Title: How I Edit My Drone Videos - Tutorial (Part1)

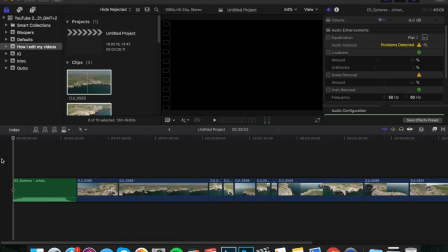(12:15)
Okay, I think this is a good beginning. If we play it from the beginning right now, we'll hear that it actually starts well.
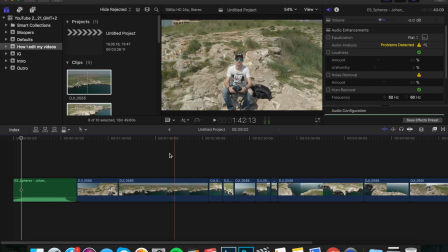(12:29)
It has a couple of seconds, maybe 5 seconds, as we can see here, 5 seconds of build up, and then it starts,
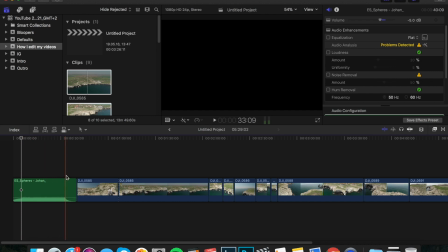(12:36)
the beat drops, and here we have a couple of seconds where the song actually fades out. We can use that as an ending, so it's perfect for demonstrating this video. So the first thing we'll do as a beginning of this video will be
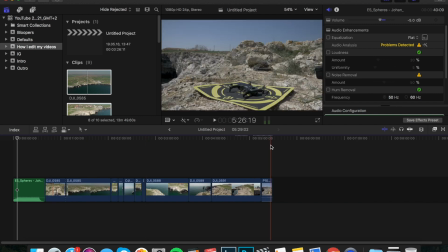(12:54)
a clip that I have just imported. It's actually the drone taking off, and I will use that in the beginning of the
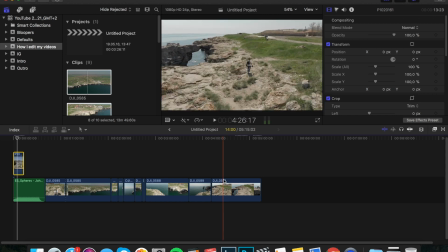(13:08)
video, but I will also use this part here, which I particularly enjoy. This is the drone following me automatically while I am getting ready to switch to another location.
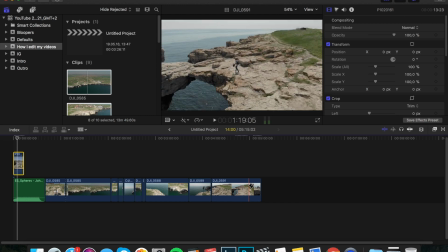(13:21)
It's actually recording me taking all of my setup with me and getting ready to
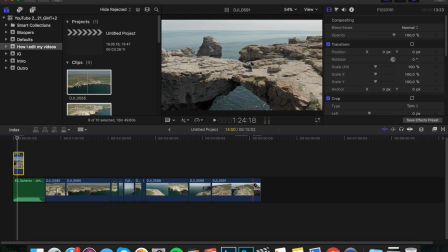(13:29)
take off from here. So I think I will use that,
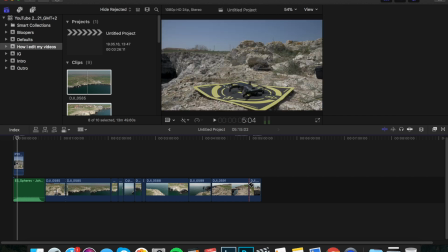(13:33)
maybe this part of the final part of the clip, I will use it in the very beginning of the video.
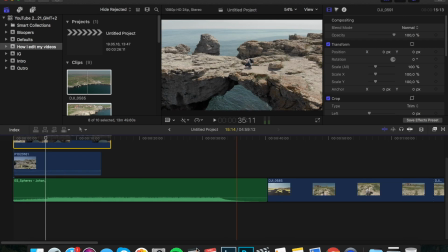(13:42)
So let me zoom in. This is something that I use all the time, zooming in and out.
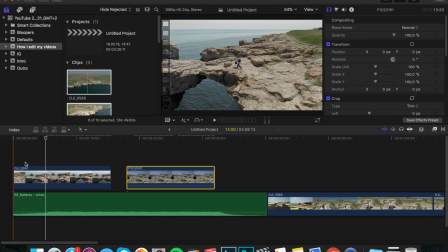(13:49)
It helps a lot. So the first thing that we'll need to use is maybe this
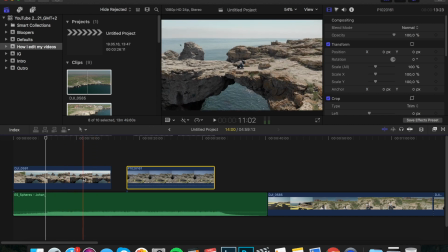(13:56)
part of the clip where I'm setting up everything, but I will definitely need to keep it shorter. So maybe just from here until I squat here, so it shows that I'm getting ready to do my setup.
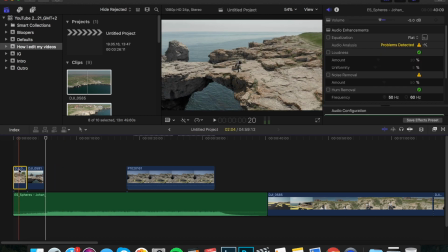(14:15)
So I'll just remove those excessive parts that we don't need.
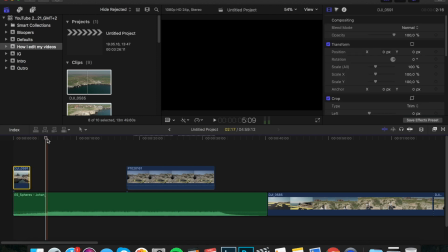(14:20)
And as you can see, here is where the beat actually drops. This little thing here, I'm not sure if you can see it, but this is where, how I know that the beat drops. It's here. So we have time until here to
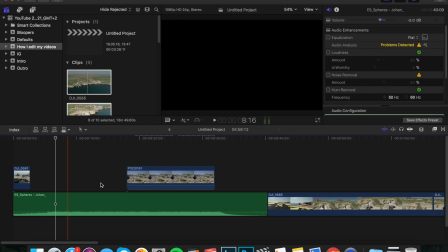(14:37)
this orange line to move those two clips and use them until the beat drops,
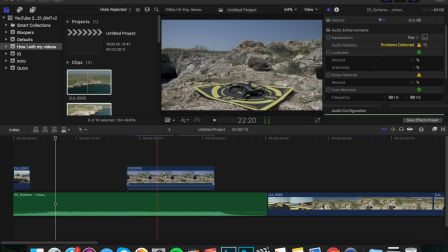(14:45)
because we want to sync the video with the audio and to make it more flowing and, you know, interesting. So one of the best tips I can give you to always sync the music to your videos.
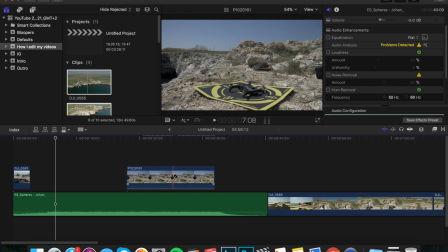(15:03)
It's just so much more professional looking and so much better when you actually sync the music with your video.
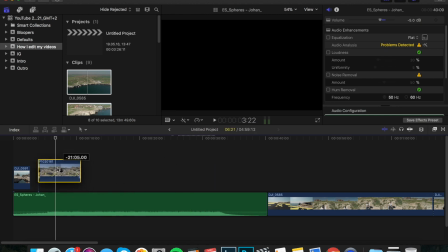(15:12)
It goes so much better.
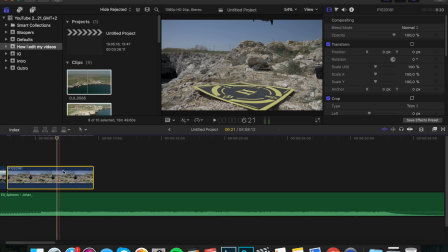(15:14)
So now I'm just going to move those two clips, and as you can see, this is where the beat drops, so I'll definitely need to cut this clip even more, but I don't really think I need anything more than that
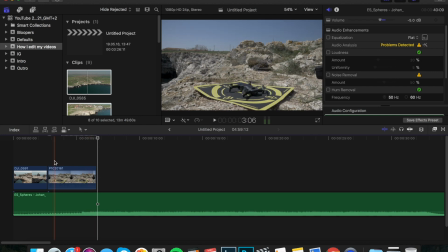(15:32)
until the drone goes out of frame. And maybe I don't need also a part of the beginning,
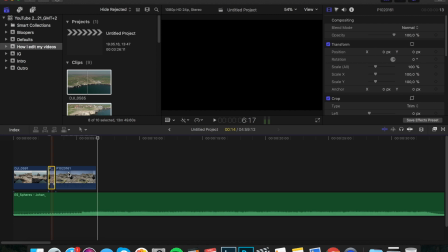(15:39)
since it's all the same, it's spinning the propellers. So I'm just going to cut it here, maybe even more. We don't really need to watch the drone spinning its propellers for a couple of seconds, right?
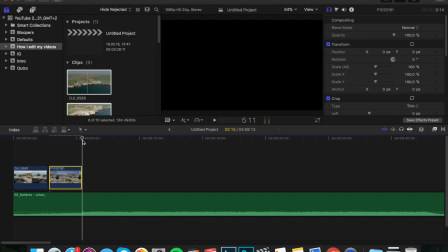(15:56)
So this is where the beat drops, and I think we are on the line very precisely.
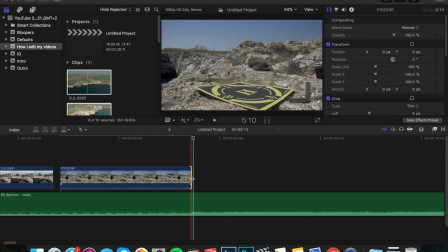(16:06)
Just a bit more. And then
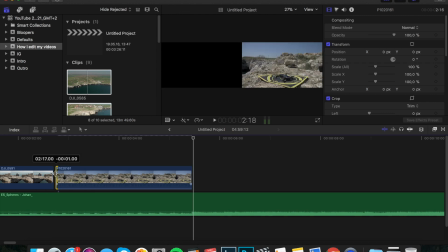(16:14)
yeah, maybe like this, and then I'll just drag this a bit more so it doesn't have a gap between the two clips.
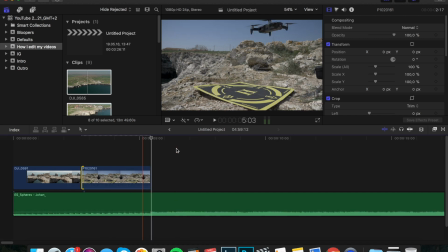(16:21)
And now if I zoom out a bit from the timeline and if I play from the beginning,
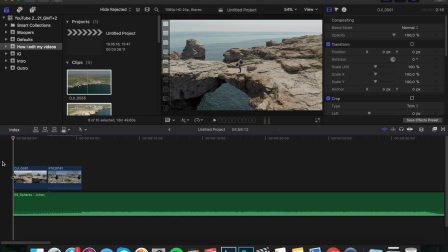(16:25)
we'll see that we actually have a nice intro sequence that shows me getting ready to set up everything,
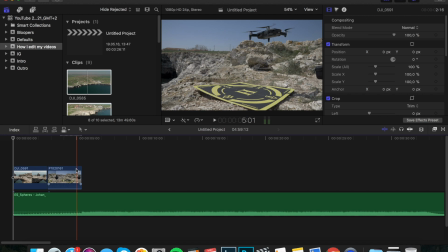(16:33)
and then the drone starts spinning and it takes off. Even though this is very insignificant, it actually tells a story. It shows you that I've actually been there, I've been getting ready, and it shows you how I've been getting ready.
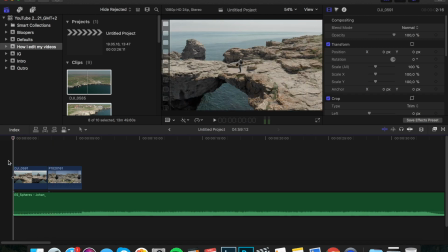(16:47)
So it's a small thing, small touch, but it's definitely something that creates something to understand, and it's a story, even though it's not a particularly interesting story, but it's something that tells you what I have been doing this day.
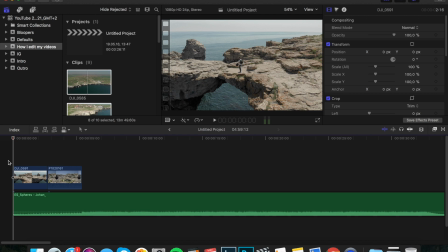(17:05)
So let's start from the beginning. Let me play it very quickly.
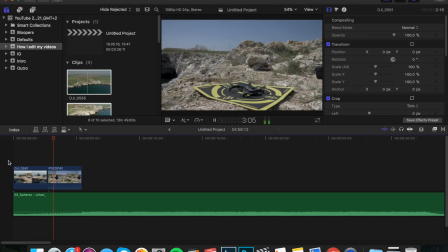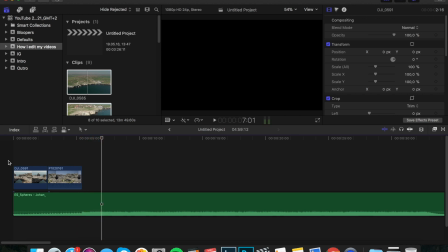(17:16)
So as you can see, exactly where when the screen got dark and black is where we need our next clip to begin, so we can match it with the music.
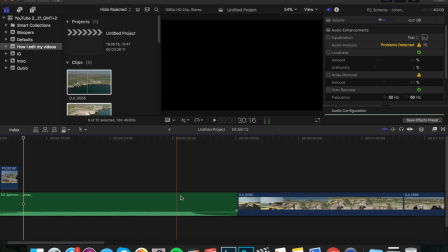(17:29)
So we don't really have a lot of time here, so we'll just use some of our best clips.
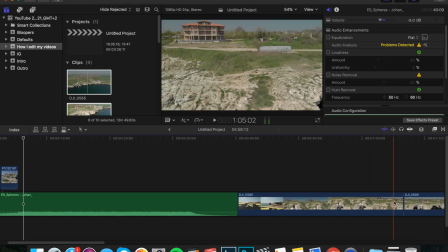(17:37)
So for example, this is where I start going back
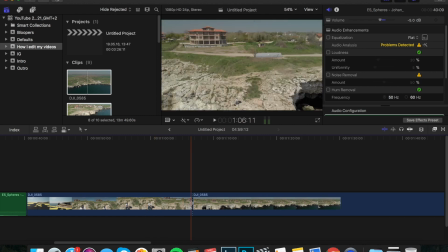(17:44)
and further away from myself and showing off this great location.
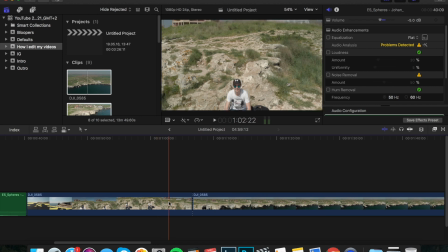(17:50)
So what I'm going to do now is, I think I might just delete that part and I might start directly from here.
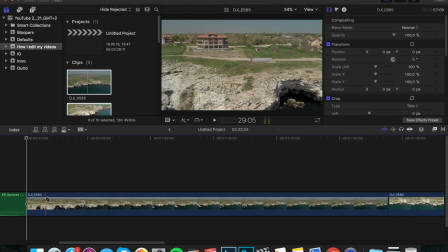(18:05)
I'm going to be using the first couple of seconds from this clip just so you can see it
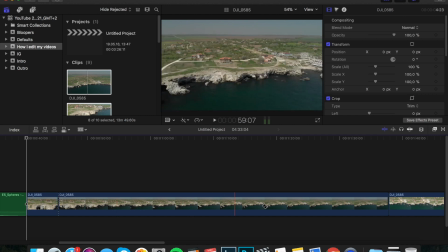(18:11)
better, and I'm going to be cutting right here, and then I will try to remember how big this sequence is, and then I'll cut roughly the same size at the end.
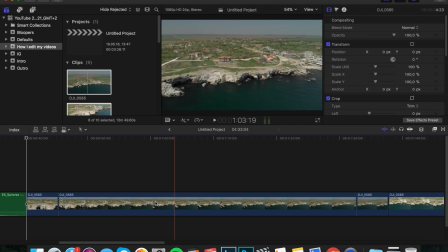(18:27)
And what we are left with here, I'm just going to speed it up
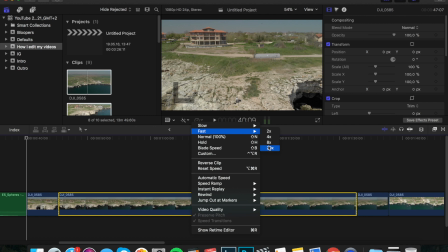(18:32)
to a huge number, not even 20 times, but more,
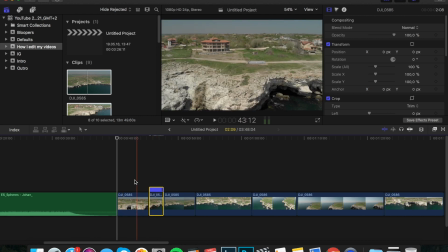(18:39)
because we definitely need it to move very quickly, and it's a great way to show off your location, because it's just going to
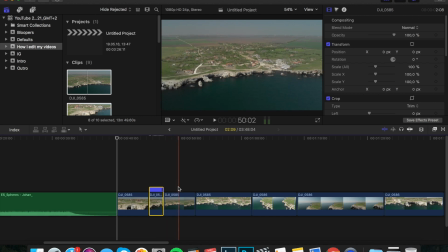(18:50)
zoom out, and then you'll have the time to take it all in and look of this location. That's why we have left some time at the end of the clip. This is a small trick that I like to use from time to time.
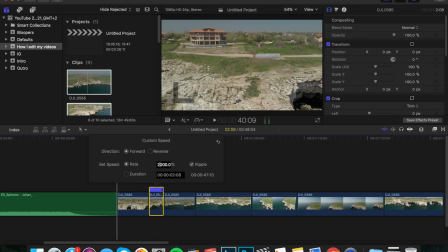(19:05)
So now we have sped up the clip at 2000%, and I'm actually going to go all the way to
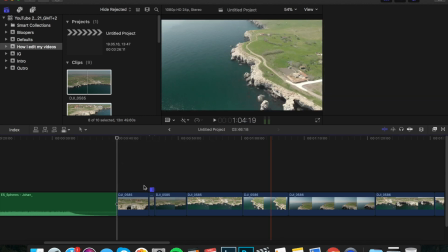(19:14)
5000%, just so it's a very quick zoom out effect.
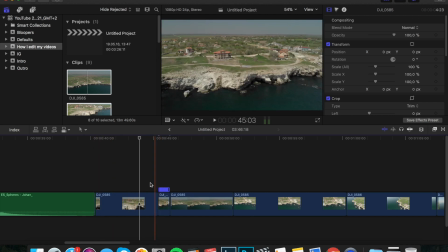(19:23)
So now I think we'll need some time until this clip renders, but let's start, and let me play it so we can see if it actually works. Yes, I think we can even make it more, maybe 7000%.
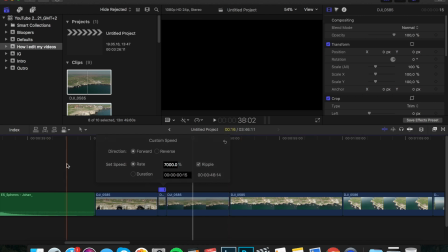(19:42)
We don't really need it to be visible. It's just so we can see that the drone is going backwards very quickly,
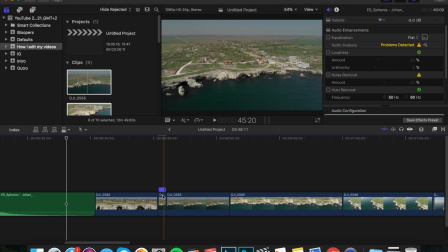(19:52)
and we don't really need that that clip.
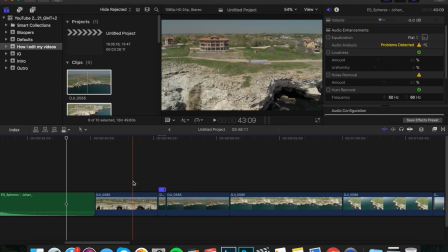(19:57)
We need it for connecting the first clip and the second one, which is like this. And now if we just move this on top of our track, as you can see,
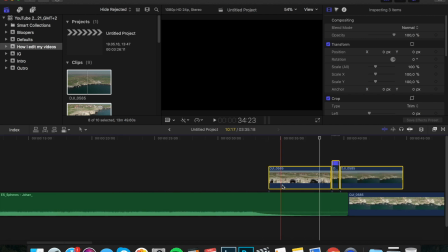(20:11)
I'm using the track as my main
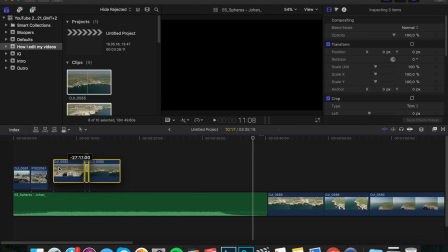(20:14)
timeline object because it's just my orientation for how things are working.
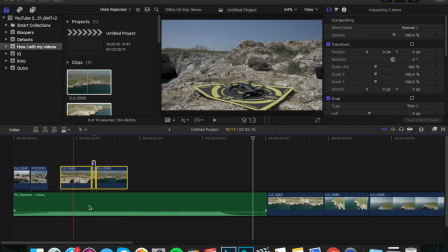(20:20)
Normally you can use your footage as your main object on the timeline, and then the track could be below.